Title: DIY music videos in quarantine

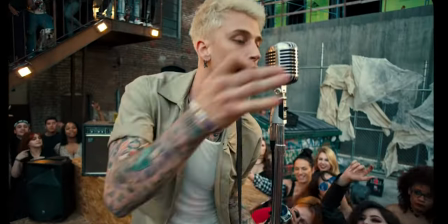0:00 Music video sets are notorious for being extra. Oftentimes there are multiple people that star in the video and the video crew is usually at least a few people as well.
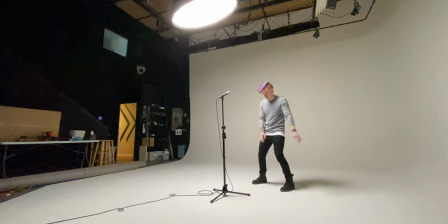0:08 But what do you do when the year is 2020 and the normal process just gets thrown out the window?
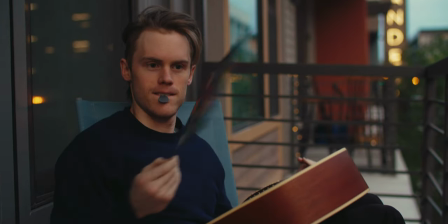0:13 You do it yourself. Challenge accepted. This video is all about how I made three music videos last year on my own without a video crew, but definitely with the help of my super supportive girlfriend. From ideation to planning and shooting fair warning this is hard i spent many days doubting my ideas my ability to execute my ideas
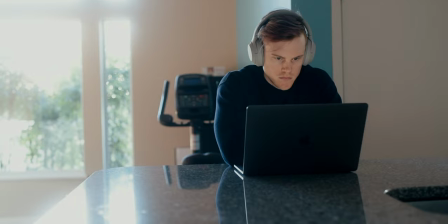0:32 and wondering how i could still make them look professionally shot i tried to meticulously plan these things ahead of time and yet i still ran into tons of small errors
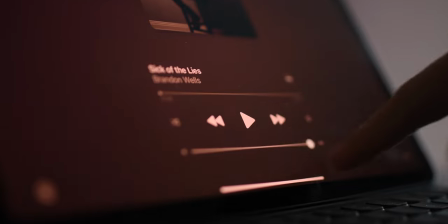0:41 like forgetting to turn up the music loud enough for the camera to sync forgetting to get a frame of the color checker
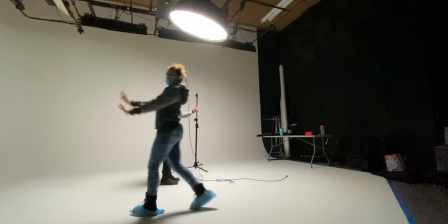0:48 for grading forgetting to get more behind the scenes footage and forgetting to take off my Fitbit watch. Hmm. Plenty of other artists in 2020 decided to do the DIY route as well with phone music videos and laptop music videos.
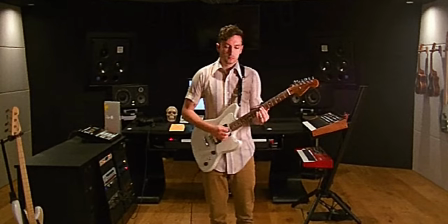1:03 Just something similar bare bones because we're just working with what we got. So being that I've been a professional behind a camera for eight years, I felt compelled to do as much as I could personally take on. So let's start with ideation. I try to keep it minimal in terms of concepts, less on production challenges, and more heavily on like style and vibe. This comes from watching other music videos as inspiration or maybe just simplifying a
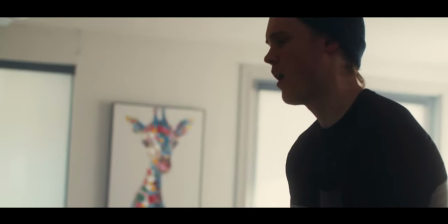1:27 certain idea that the video could showcase and leaning into that feeling as much as possible.
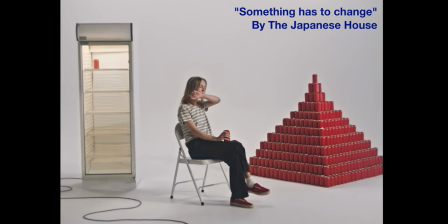1:31 Some samples of videos that are simple in concept would be Something Has to Change by The Japanese House or Bellyache by Billie Eilish.
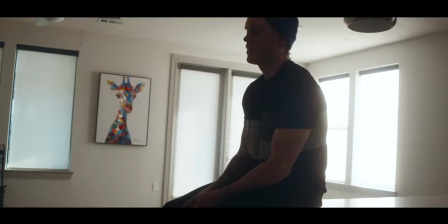1:39 I chose environments that were a lot more in my disposal or that wouldn't cause any interference to the creation process.
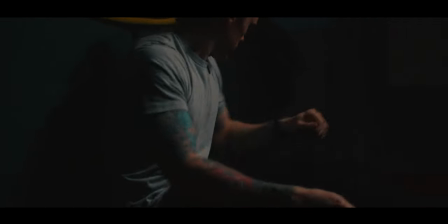1:46 So Alone was centered on the idea of being confined in a relationship, so our apartment during quarantine was a perfect fit.
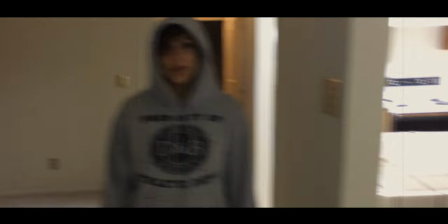1:54 You and Me was more the inside look on the story of a relationship, so filming in our most recent empty apartment felt natural,
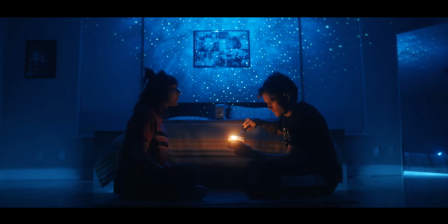2:00 as well as using our bedroom for the candle scenes, spliced with just old home footage.
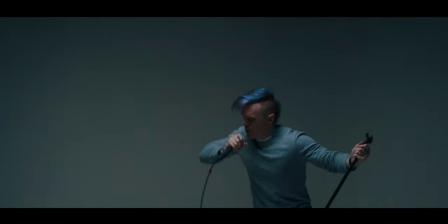2:06 Videos with home footage is always a good vibe too. And finally, Sick of the Lies was more about a performance, and to be honest I thought the white psych wall looked really cool.
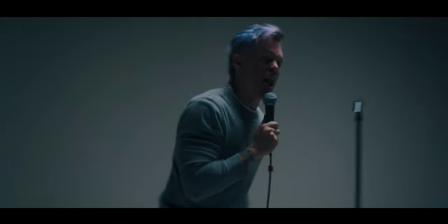2:14 Plus I wanted to feel like a stylized interrogation so the infinity wall really helps sell that look. So I try to narrow the scope of the shoot to what can be accomplished with as little assistance as possible.
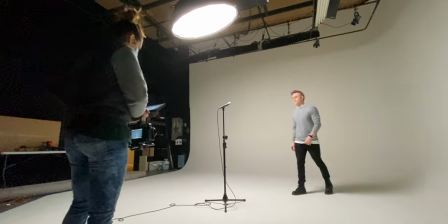2:26 In each case for assistance I had Andrea help carry the camera since we were already in quarantine together. I did have one friend help carry a small LED light from like 15 feet away for one
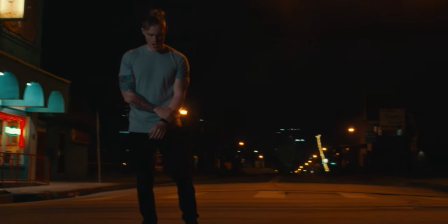2:36 of the street shots of the alone video just in case the street lights didn't like the scene enough.
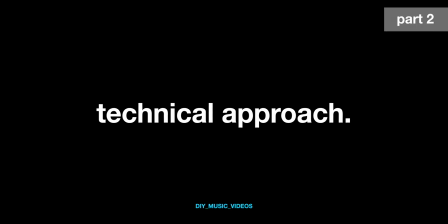2:41 Let's talk about capturing. So to simplify the actual shooting I chose equipment that would make things easier to capture and just keep moving in general i normally would use my ronin
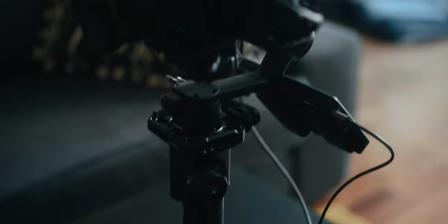2:51 s rig to film when i'm controlling the camera but with my cage and everything attached this thing gets really heavy especially when you're carrying it in
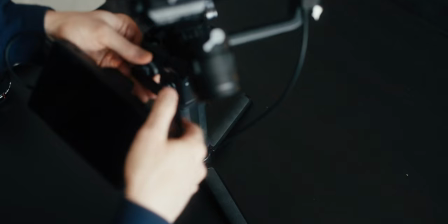2:59 more difficult positions where the weight is maybe like away from your body so i didn't want this to be a limiting factor in how quickly we could film
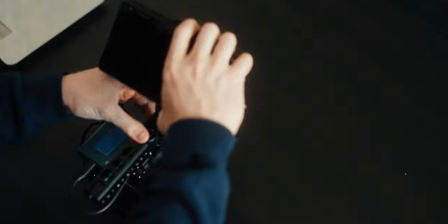3:07 since andrea doesn't have a ton of experience shooting things for me So I assembled a lightweight and more minimal rig for handheld shots, which would be the camera, a lens, and a cage for gripping the camera in different positions.
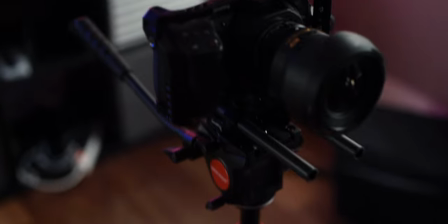3:21 My next piece of equipment was a tripod. This was something I was a little bit skeptical about because it can be quite difficult to utilize a shot that's in a fixed position for too long.
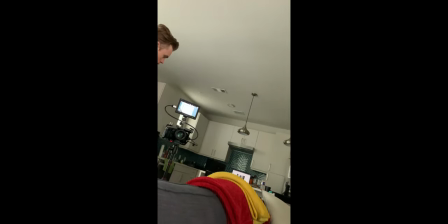3:32 Having a camera in one position that doesn't move requires you to either be creative in the performance or with your editing later on.
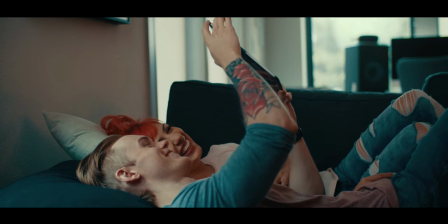3:39 In most cases, I chose to shoot multiple tripod angles so that I could bounce around and give the video a little bit more visual interest.
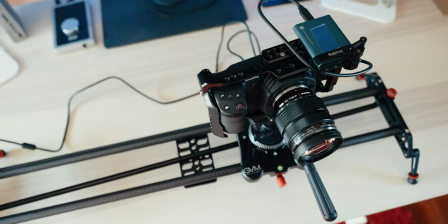3:47 My third main piece of equipment was an electronic slider. These are super handy because they can continuously run by themselves as I film a shot.
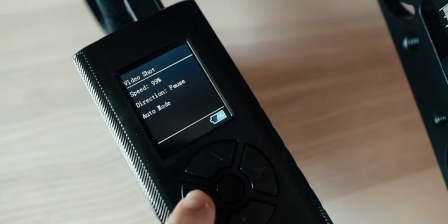3:55 These are also just super fun to play around with and you can pick multiple directions and patterns for the camera to move, giving you plenty of options for usable clips and posts. They are extra handy when you're riding solo.
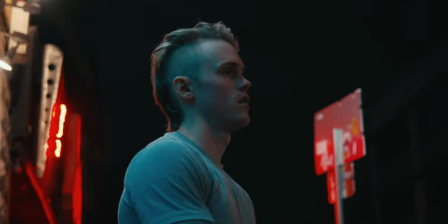4:06 And finally, for lighting, I tried to use exterior lighting as much as possible to avoid bringing any heavy equipment along with me. And then for indoor shots where I needed a light, I stuck to one light and umbrella because that's usually my go-to anyway.
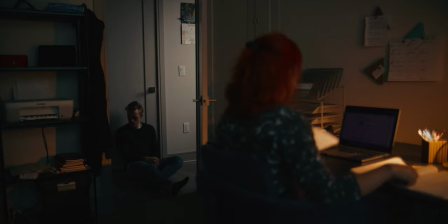4:21 This was mounted on whichever way was most convenient to get each shot. Sometimes it was just off to the side or directly above, fastened to the rig.
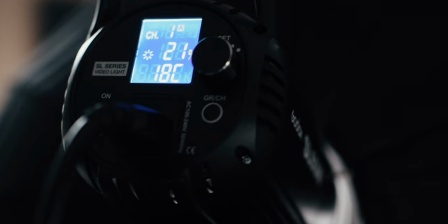4:28 To keep it also cheap and simple, the light that I used was a Godox SL60, which is only $120. bucks.
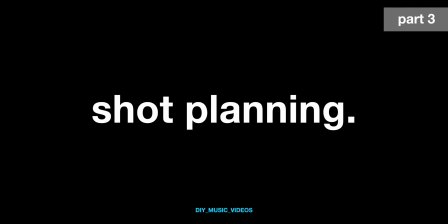4:36 So for shot planning, music videos usually fall into three categories. A performance, a narrative, or some kind of experimental. A lot of videos have a combination of either of those three.
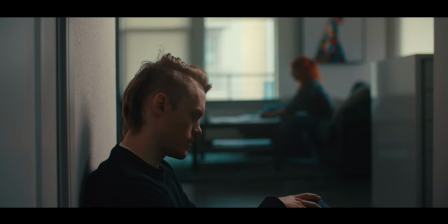4:47 I try to combine them for more visual interest, but in some cases a performance video was pretty much exactly what I wanted. I then plan shots based on whatever equipment I had.
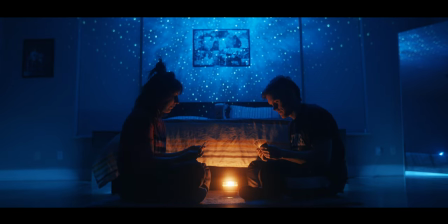4:58 So first up, I would get the wide and tight tripod shots to establish a setting and have a stationary shot to be able to chop to in editing.
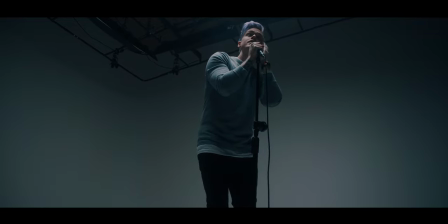5:06 Second, I switched over to the slider for more pretty much the same thing.
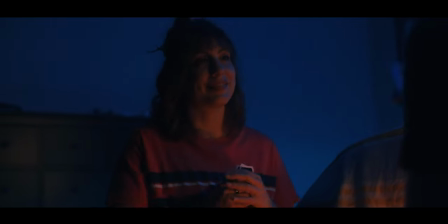5:10 Maybe getting a little bit more experimental on the angle of the slider or the direction it also pans as well just to be a little bit fun.
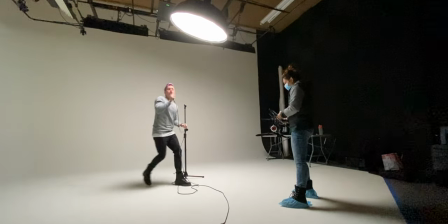5:16 And finally I would do a hybrid of those same tactics with a handheld rig.
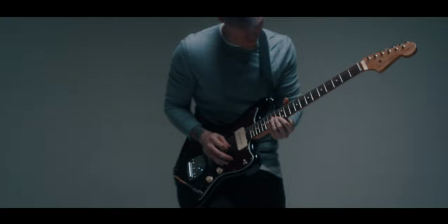5:21 This is also where the tight shots can be a little bit more experimental with capturing certain details that you might want to showcase to further establish your story. Ultimately I'm really looking for maybe like five to seven solid takes that I can select from at any given second of the final edit and post, whether that be performance clips or story based clips. And voila! I hope you enjoyed this glimpse into how I make DIY music videos. Please subscribe!